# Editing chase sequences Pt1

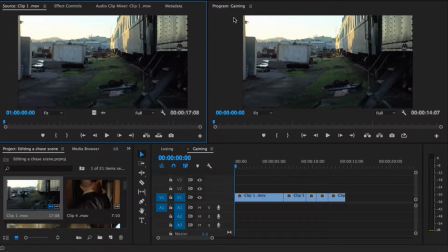In this tutorial, we're going to be looking at techniques that can be applied or that need to be considered when you're cutting together a chase sequence. Now, by and large, the aim of most chase sequences is to generate a sense of suspense for the audience. They will be wondering, is the person being chased going to escape?
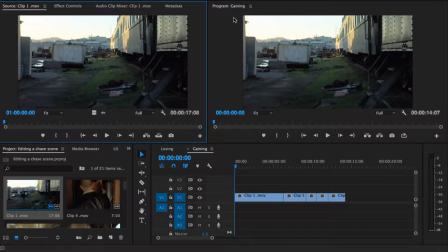Or is the person being chased going to get caught? How do we make the audience feel the person's getting away? And how do we make the audience feel the person may be being caught up on? Well, here's some techniques that you can use that can help.
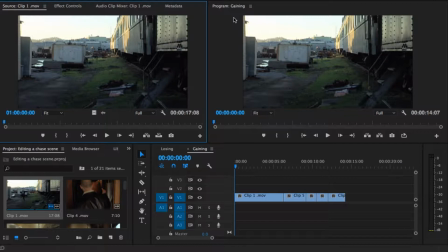These techniques will involve using in and out points, and they should work on pretty much any software that you're using. I'm using Premiere Pro, but they'll work equally well on Avid or Final Cut Pro. The first thing you want to consider really is how far apart the two characters are at the opening stages.
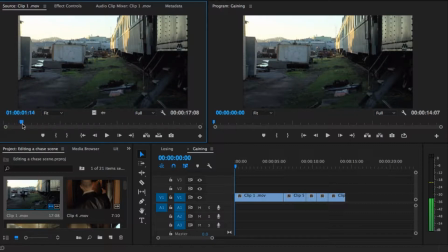So let's have a look at our source footage. We've got a chap who exits this point here. I'm going to mark an in point, and then we're going to go forward and we're going to look at the point where the person chasing him
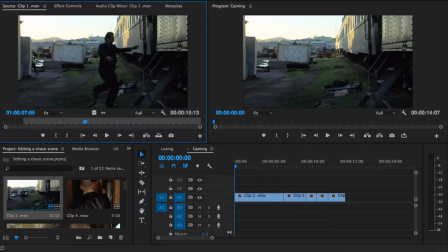passes the same point we saw earlier. We're going to mark an out point. If we look down here at our in and out point duration, we can see that the two men are about 5 seconds apart. There's 5 seconds between them.
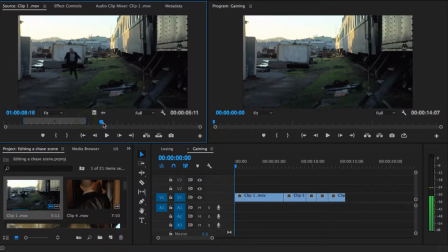The audience will have seen this in this opening initial clip, and we need to bear that in mind as we start cutting the footage together. The audience would have felt that gap of 5 seconds. So as an editor, the job that you've now got is to actually visually make the audience
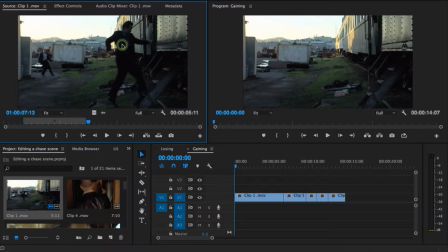feel that this guy's getting away or this guy is catching up with him. So let's look at the first example that I've put together. In this example, we've got the bald guy here gaining on this guy.
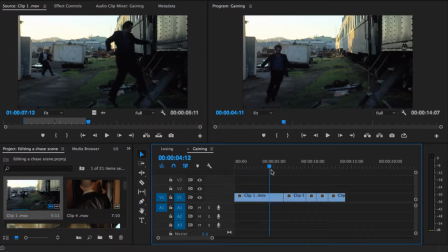So let's have a look what we've got first of all. We've got that 5 second gap that we know about. But just to check that I've done the edit correctly, we can start to use in and out points in the timeline to see what kind of a job I've done and whether the audience will get the sense that this guy is being gained on.
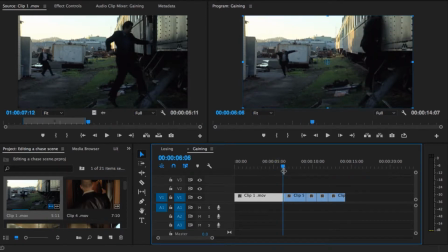So what I'm going to do is I'm going to look for another geographical point, and I'm going to go for the entrance to the carriageway here.
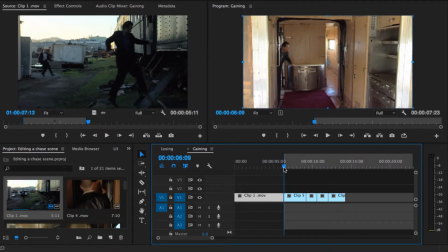Mark an in point on the timeline. Go forward. And then I'm going to mark an out point when the bald guy crosses the same area,
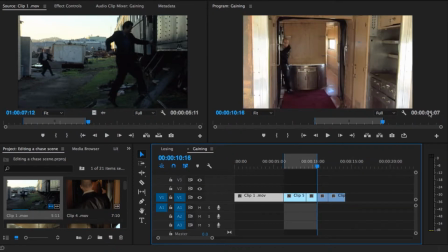like so. My in and out points tell me that the gap is now 4 seconds, so this guy is catching up pretty quickly. Let's see if we can find another geographical point and check whether that gap is being closed.
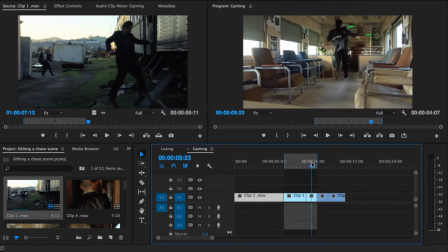So let's go for this sort of bar area here. Let's go forward a little bit, just make sure the guy is passing it. Let's go for this bar area. So this guy in the suit, he's going to pass that bar area.
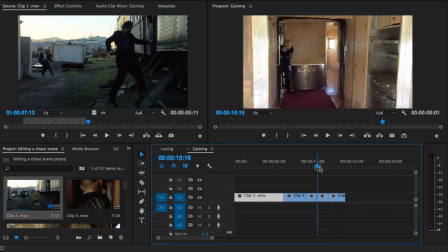Let's mark an in point. Let's go along and find also where the bald guy passes that bar area.
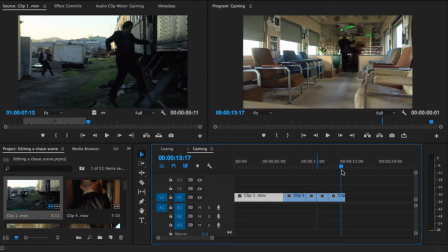And if I've done my cutting correctly, hopefully the gap between them should be even shorter. Let's mark an out point. Yeah, pretty successful, 3 seconds. So, just to recap, we had a 5 second gap here.
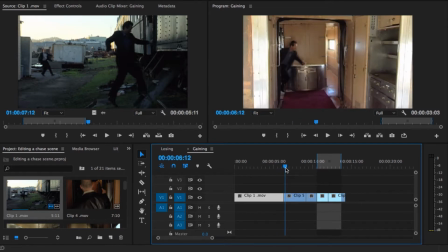When we crossed the threshold, the gap was now
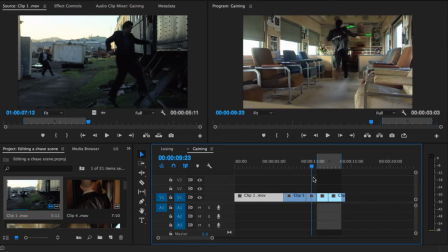4 seconds. And then when we use the bar area here as a geographical point, the gap was 3 seconds. The audience won't particularly know you've done this, but they will feel the sense that this bald guy is catching up on him.
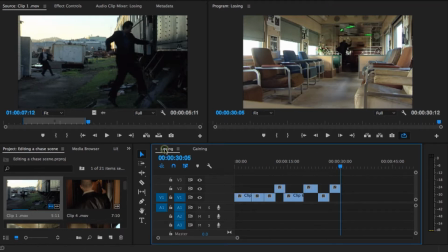Alternatively, you can actually reverse that process. In this example I've got here, I've actually done quite a different edit,
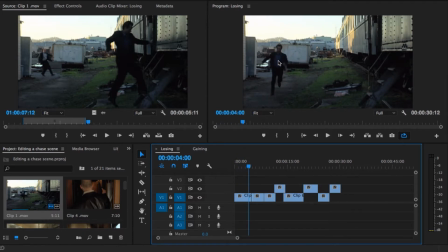and I've made it feel that this guy is really getting away from this guy who's chasing him.